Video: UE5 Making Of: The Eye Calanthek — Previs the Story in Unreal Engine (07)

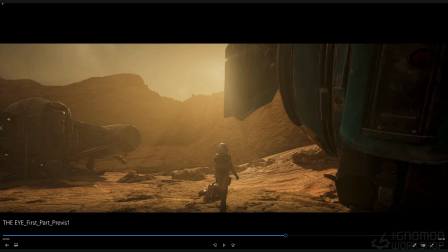499s
I mean, her suit, but also her case. So it was an old, this welder right here was based on, before was, we were just, before we made the welder, then just used something, I think it was from a District 9 kind of an asset,
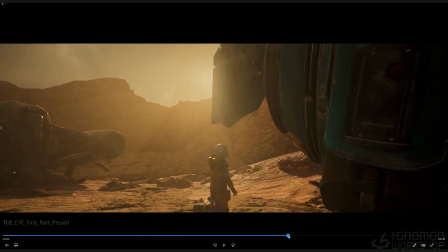516s
one of their guns, just because it kind of looked cool and it looked like a tool more than a weapon.
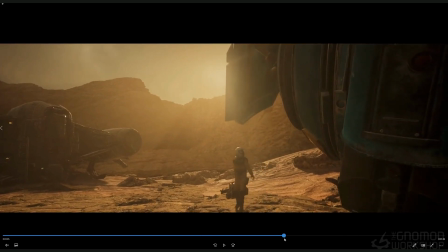522s
But they were just placeholders, at the time.
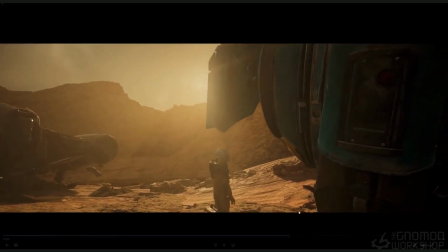527s
But what I thought was kind of cool and fascinating about this was it really helped me figure out,
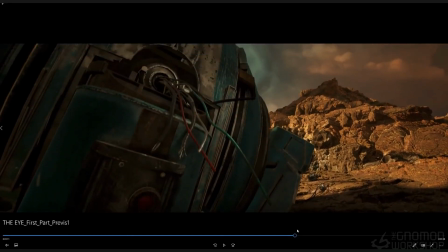534s
and again, like these cameras, like it's funny, it's like the lenses here, like, are just way too wide,
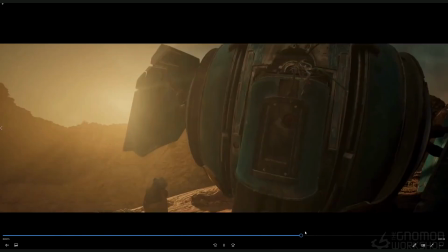542s
they're like, it's doing, it's, even though I want to be kind of close to that, it's like, it's making you feel really almost sick.
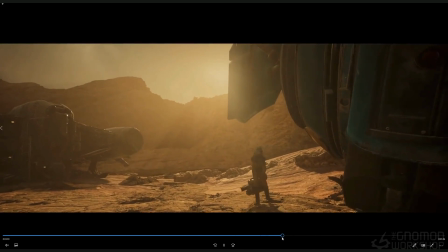551s
It's not good, but that's part of it. So it was great to kind of like flesh this out, first pass, kind of get an idea where things are going.
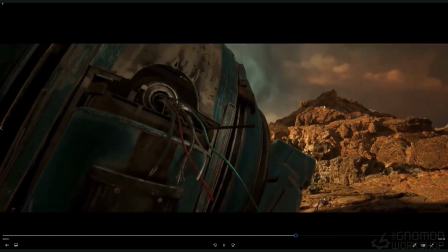560s
But the idea is we're looking around, she looks up, same kind of action that we have in the final, and she sees that the orb's kind of been ripped out.
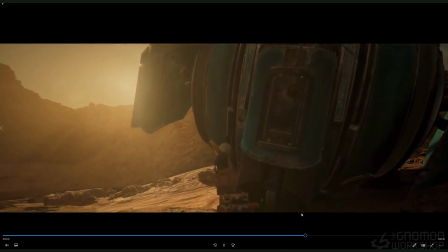568s
She's like looking around like, oh, where'd it go? Where the hell could it have gone?
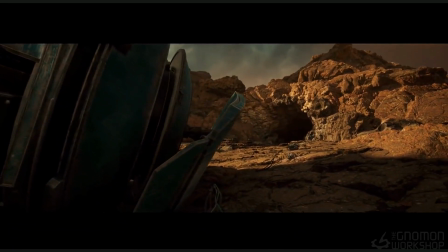575s
Looks over at that cave. It's like, oh, maybe that's where it's at. I
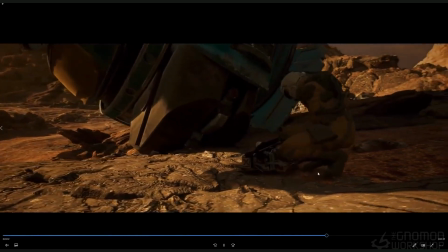581s
guess I'm going to go explore. So even this whole thing, where she's opening up her case and all that stuff and puts it down.
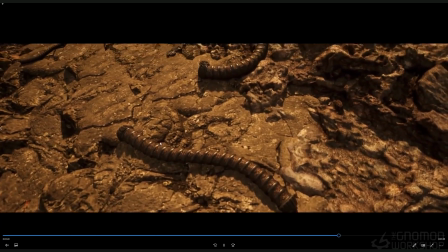588s
We like limited all this because it was not necessary. And then we had a shot like this that we just decided it's not necessary too, where it's like she comes in,
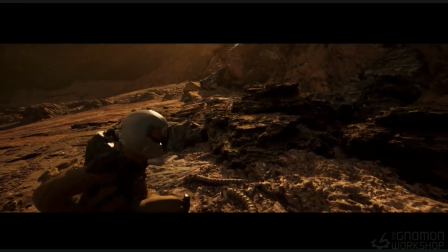597s
she looks at things, picks things up as she's getting close to the cave, puts it down.
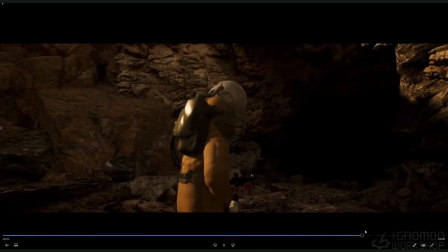605s
But what was really cool about this is this didn't take long at all to do this previous, because like I said, we went through the process.
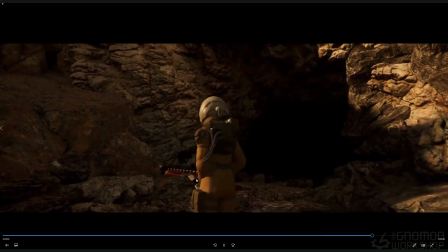611s
We're building. We had her built. We did the mocap, even though a lot of stuff was temp, like her welder, and the lighting wasn't complete or anything like that. But what it did is it kind of helped answer, like, is this my story?
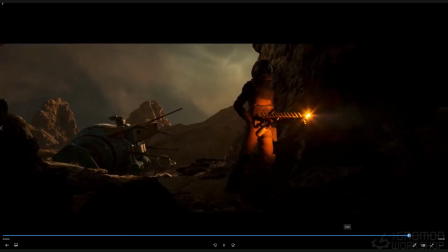625s
Is this the story I want to tell? And so this gets all the way to where she goes into the cave itself, and she's about to explore. So what's in the cave? We start hearing things, and um,
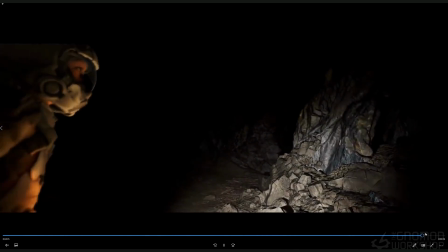644s
she starts hearing howling and all kinds of weird stuff, and just it was a great this.
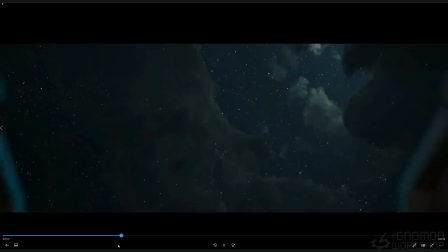652s
So this was the beginning of the Previs. So it was like just the beginning. The first half is what at the time is what I was calling this, but it answered a lot of questions.
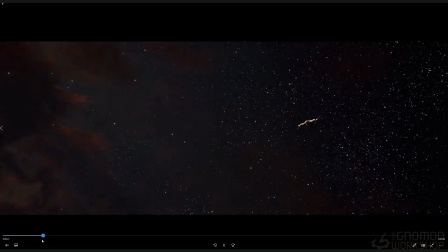661s
So from here we actually started to think about what that story is, what worked, what didn't, and this felt too slow at the beginning.
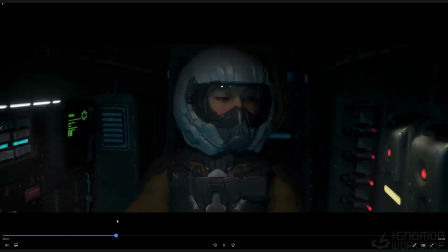668s
We wanted to really get into it, so we sped that up. The story here of a person that's actually given her. Uh, um, Kind of a guiding her or giving her like,
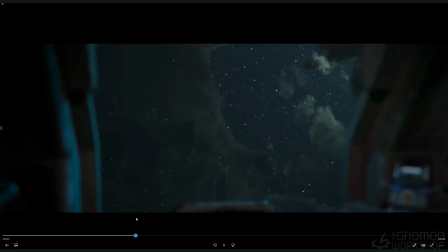681s
hey, this is your last mission before your vacation or something like that.
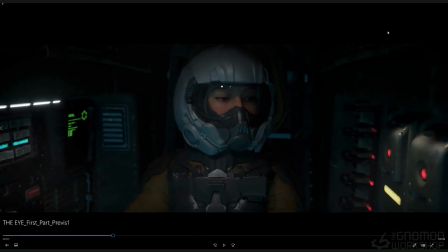686s
All that left, we got rid of that and started thinking about, okay, what could that be? All right, so let's see if this particular one, if this is closer.
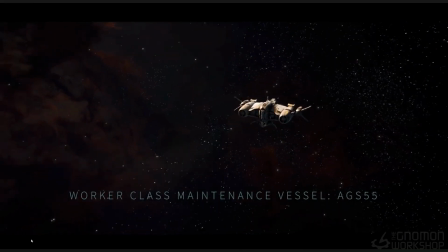698s
Well, this is just getting more fleshed out. So this is where I started to put. I think it was still same thing, but I started to think, okay, I want to tell what this is.
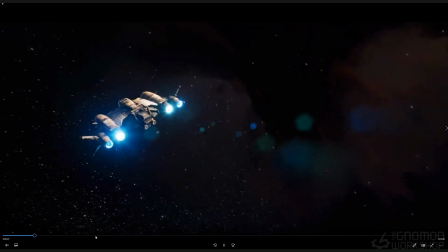707s
So we know it's the maintenance vessel. Started to add more textures.
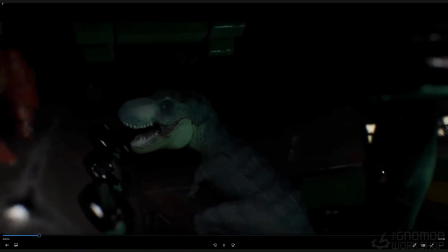713s
Now we started to add like these other components that you're seeing. They're not finished, the lighting and all that stuff, but I was starting to flesh it out more.
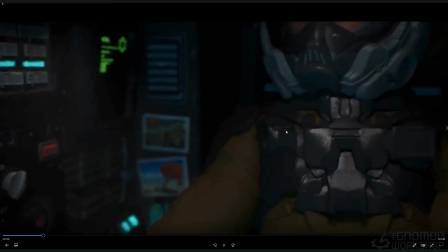722s
There's little things, details here. She's still not finished texture-wise, you can see,
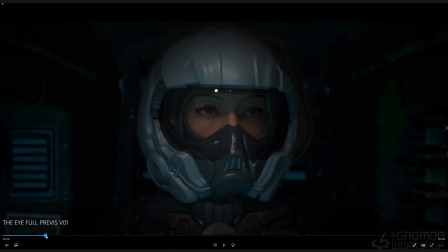728s
but this is when we actually changed it. So you saw the one before where she was getting a message from somebody else she was talking to. Now she's getting a scrambled message from something else that we find out later on is actually her giving herself a message.
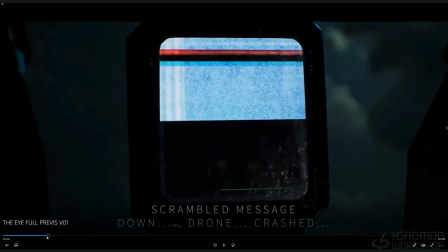746s
It's kind of a weird loop.